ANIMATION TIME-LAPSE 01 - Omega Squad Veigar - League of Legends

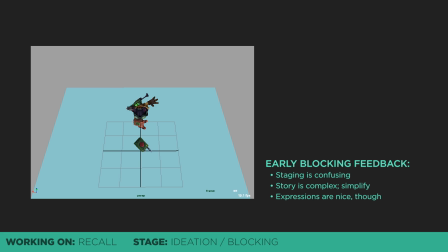4:09 People had questions like, where does the missile come from? What is he doing with the missile? Why is the missile even stuck on the ground? I failed to set up the shot in a way that was intuitive, and this made it very difficult to follow, which relates to the second part of the next point being, story is too complex.
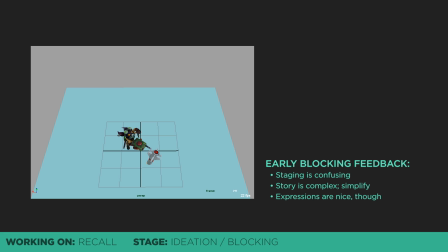4:28 A lot of the ideas weren't really cohesive, and there were just too many of them. 8 seconds in a recall really isn't very much time to tell a complicated story, so sometimes simpler is better.
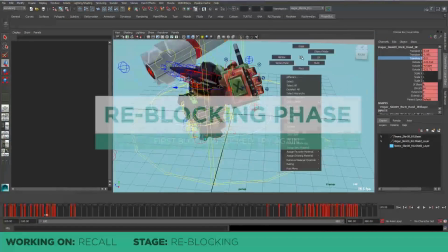4:43 Here I immediately delete about 60% of my keyframes, and this is
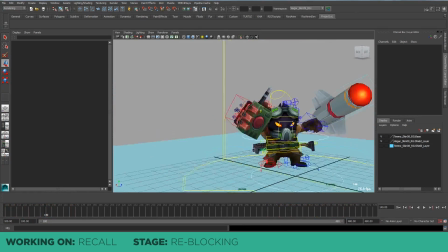4:49 sometimes painful to do because I personally get pretty attached to my work that I've done over the course of many hours, but what theoretically sounded
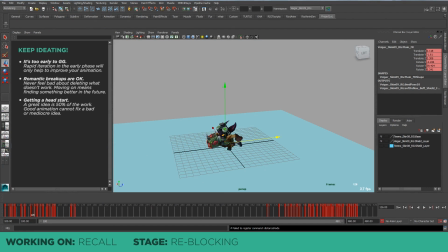4:59 pretty good in my head in the beginning really didn't work out.
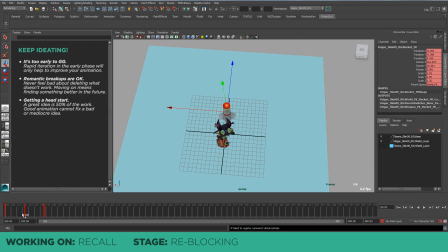5:03 And thus being able to pivot on ideas that aren't working is pretty important in saving time.
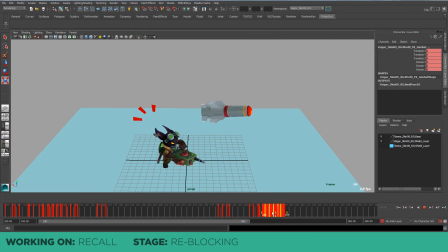5:10 This is pretty similar to R&D projects where rapid prototyping in the beginning of research allows you to get to better solutions faster.
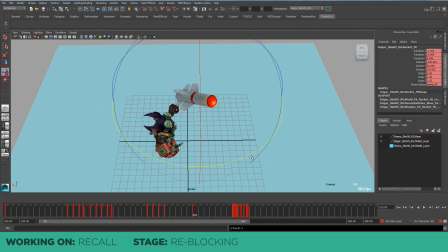5:21 And so not being too emotionally attached to your work is a pretty good thing.
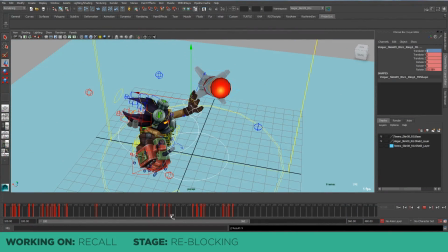5:28 For my reblocking, I have a new goal of trying to create a simpler story where Veigar expects something big and exciting to happen,
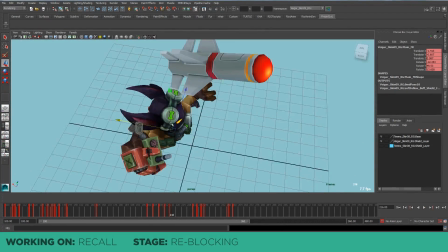5:36 but instead, the unexpected occurs and he overreacts.
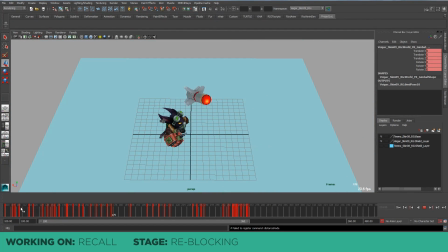5:39 In this case, I wanted Veigar to try to shoot a missile, have it malfunction, and fearing for his life, tries to escape with a helicopter cable.
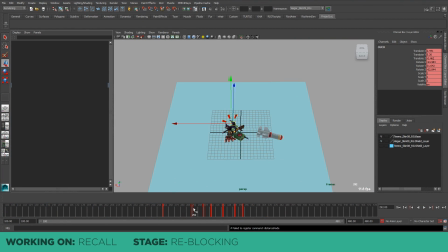5:48 The longer the build-up, the bigger payoff we expect. And to sell something similar to in the recall, I really want to exaggerate Veigar's reaction when he realizes that the missile is still armed, even though it didn't fire properly.
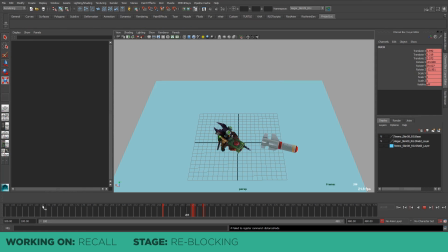6:02 So here, I try spending some extra time focusing on him dropping the remote and having a super crazy expression.
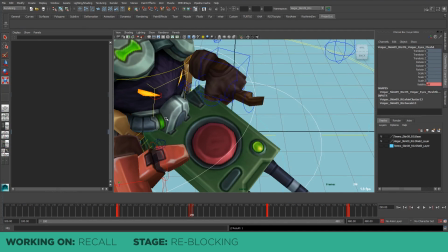6:09 I add an antic pose here and some cartoonish expression lines to really help convey his surprised mindset.
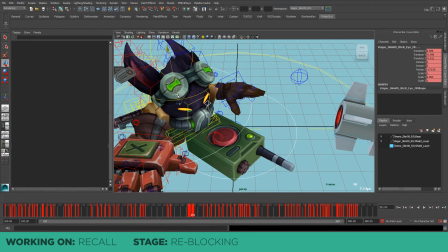6:17 Do remember that one of the main reasons why I'm reworking almost the entire shot is because the first version of my blocking wasn't strong enough.
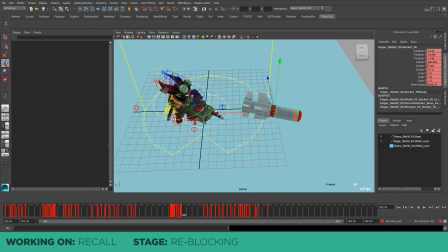6:25 So much of actual animation builds on top of the first blocking pass, and it's imperative to make sure that the idea in your blocking is awesome.
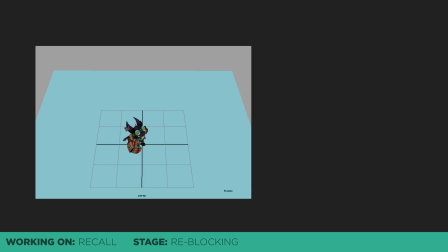6:38 And here we are again with the new recall. This time, Veigar tries to aim, fire a missile, only to have the armed missile fall on the ground, causing him to panic and try to escape. Overall, it's a pretty good improvement.
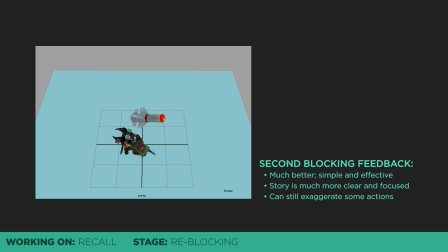6:53 The simple story arc of trying to fire the missile and finishing on a fun little character moment for Veigar makes it a lot easier to understand what Veigar is thinking, doing, and feeling.
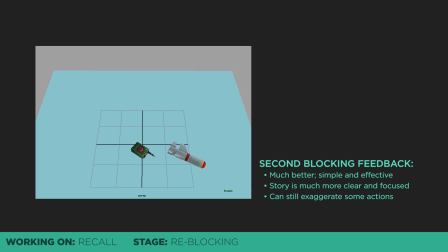7:09 People generally like this new direction, so I asked the 3D artist if he could help me model all the new assets like the missile launcher. He said yes, and we were all good to go.
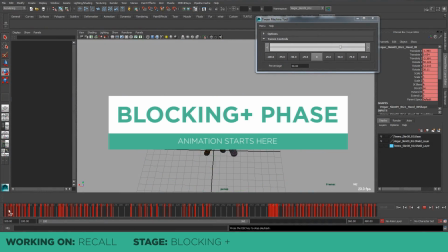7:22 Now that everyone, including me, is happy with the new direction, we start getting into the real juicy meat of animating.
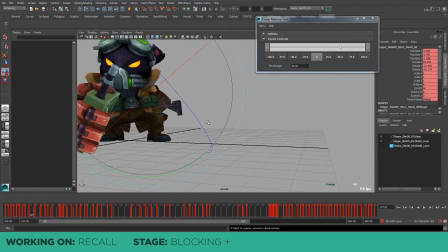7:30 I use Blocking Plus, basically to set myself up for success for the next phase.
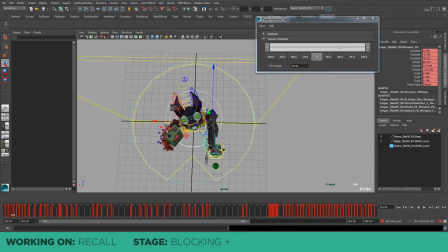7:36 Since we figured out the overall idea for the recall already, this is where I can now refocus on the animation principles and look at timing, spacing,
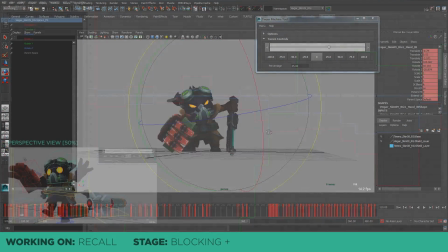7:45 physicality, arcs, and all that jazz. You'll notice that this is where I begin looking at the graph editor a lot more.
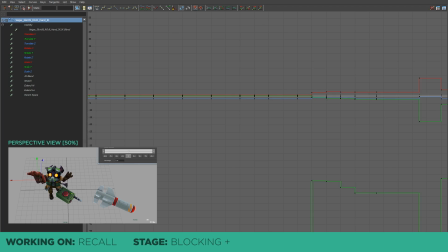7:54 Here I look for a lot of opportunities to clean up messy looking points and add some interest to flat looking ones.
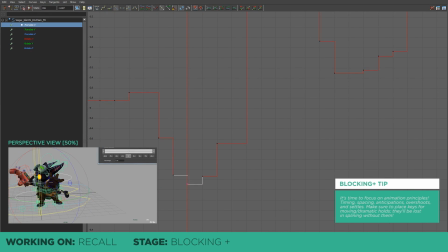8:01 I also have to revisit sections where I put in some very, very few frames, since those will definitely not hold enough information for when I move on into splining.
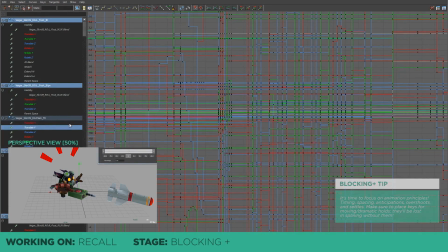8:10 Let's take the ending of the recall where Veigar sort of runs around and hops around, for example.